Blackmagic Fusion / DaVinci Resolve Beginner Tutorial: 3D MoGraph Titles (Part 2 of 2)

If I bump up the refraction strength to 0.3, the sun geometry in the center of the frame looks about right, but the concentric rings are looking a bit ridiculous, so I'll limit the distortion effect to the center of the frame by applying an elliptical mask to the noise node. Of course, I'll soften that for a nice gradual falloff. I think it looks about right for the start of the animation when we're staring into the sun,
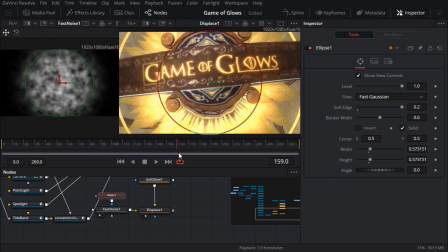4:32 but if I jump forward to the end when the text appears, it's just too much distortion and it's looking like a funhouse mirror.
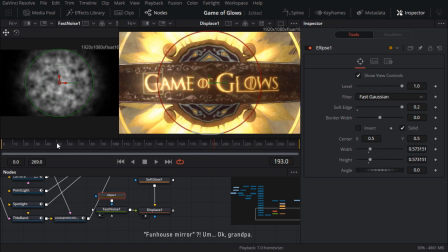4:39 So I'm just going to keyframe the amount of distortion to gradually decrease.
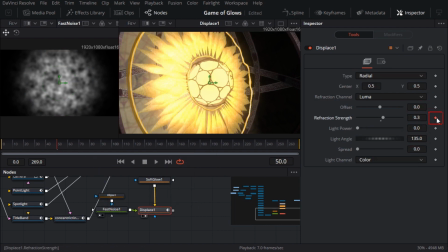4:43 At frame 50, I'll set a keyframe on the refraction strength parameter by clicking on the diamond icon so that it's 0.3.
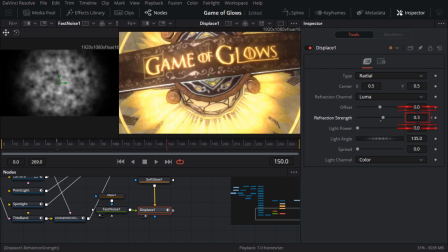4:51 Then I'll jump to frame 150 just as the text appears. I'll reduce that to about half as much, in other words 0.15. Just changing that value will automatically set a keyframe. Okay, I'll just jump forward and check that, and it looks like a reasonable amount of distortion.
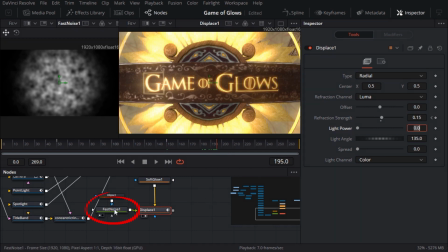5:07 Next, I'll need to animate the distortion. If I drag the Seethe slider on the Fast Noise node, you can see a nice rippling effect. Now, I could keyframe the Seethe parameter, but instead, I'll just set the Seethe rate, which has the same effect. I think 0.2 should be fast enough.
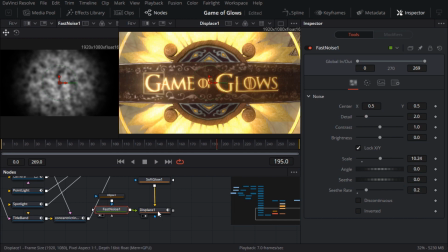5:24 So that takes care of the heat distortion, but there's another effect associated with heat haze, namely blur.
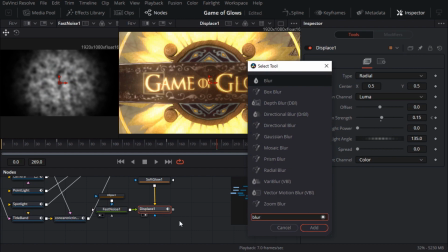5:30 I'll add an ordinary blur node with a blur size of 4 pixels,
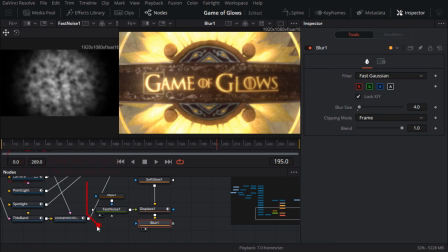5:36 and another fast noise node to mask the blur effect, since I only want to blur some tiny parts of the image. This may not be very scientific, but I can imagine some thin vertical strips of blur, so I'll tweak the noise parameters to give me something like that.
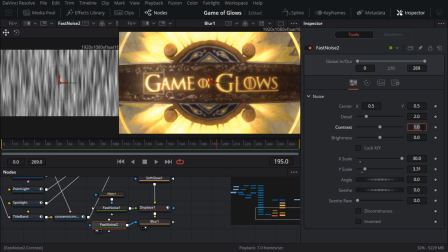5:51 I don't want to blur too much of the image, so I'll adjust the brightness and contrast parameters so that the mask is mostly black with some strips of white.
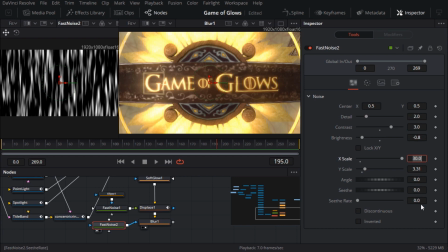6:02 Of course, it needs to shimmer, so I'll give it a Seethe rate of 0.2. For faster playback, I'll just view the noise and press play, and the Seethe rate looks about right. Now, if I take a closer look at the blur node, I can see the overall effect. It's pretty subtle, but I think that's okay.
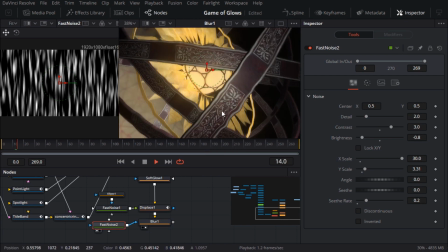6:21 I think it adds just a little to the overall visual chaos, which is good. When evaluating quite subtle effects like this, I'll sometimes just press Ctrl-P to toggle pass-through for a quick before and after comparison. Okay, in my opinion, we've got most of the important elements in place. There are two other effects which I consider pretty major, and those are depth of field and motion blur. But I won't add those yet because they can be quite slow to render, and sluggish playback is not my idea of a good time. I'll save them until the very end, but not because I think they're unimportant. I quite like the idea of adding just a little bit of lens distortion, so that subconsciously it looks a bit more like it was shot through a real camera lens. If objects get a bit distorted near the edge of the frame, that's the kind of visual chaos I'm looking for.
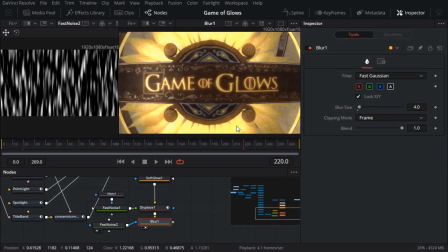7:12 If I jump to near the end, I'm also noticing that the title band is really kind of bulging in the middle and tapering on the sides, which isn't really the effect that I'm aiming for. That's mostly just because of how I set it up in the 3D scene, but maybe I can kill two birds with one stone here. I'll add a lens distort node to the end of the flow,
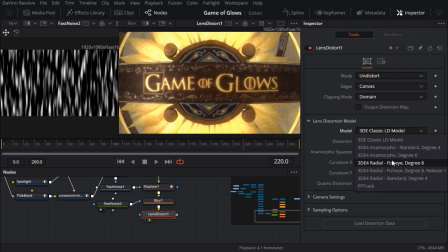7:32 and I'll set the distortion model to the first one labeled fisheye. I think that's better. Though, it just occurred to me that a lot of that bulge is probably coming from the displacement node I added for the heat shimmer. It's scaling pixels away from the center, which is probably causing a bulge.
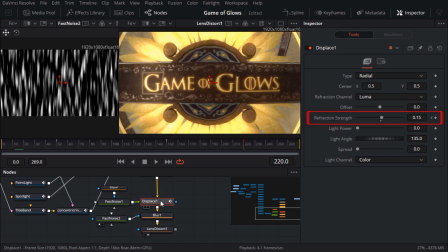7:50 But if I change the refraction strength parameter to a negative number, it will scale the pixels inwards instead. A lot like the lens distort node.
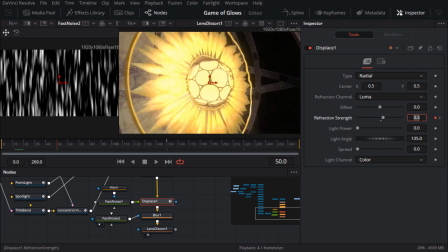7:59 I'll try that, and because I keyframed the refraction strength slider, I'll need to change both of those keyframes to have a negative value.
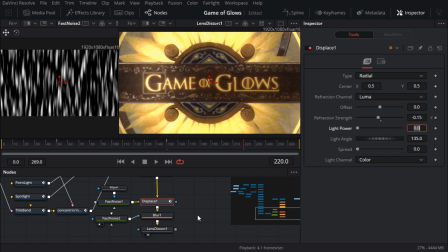8:08 Okay, well that worked a little too well. It's now sort of pinching the center of the image. The lens distort node is doing the same thing, which is a bit much.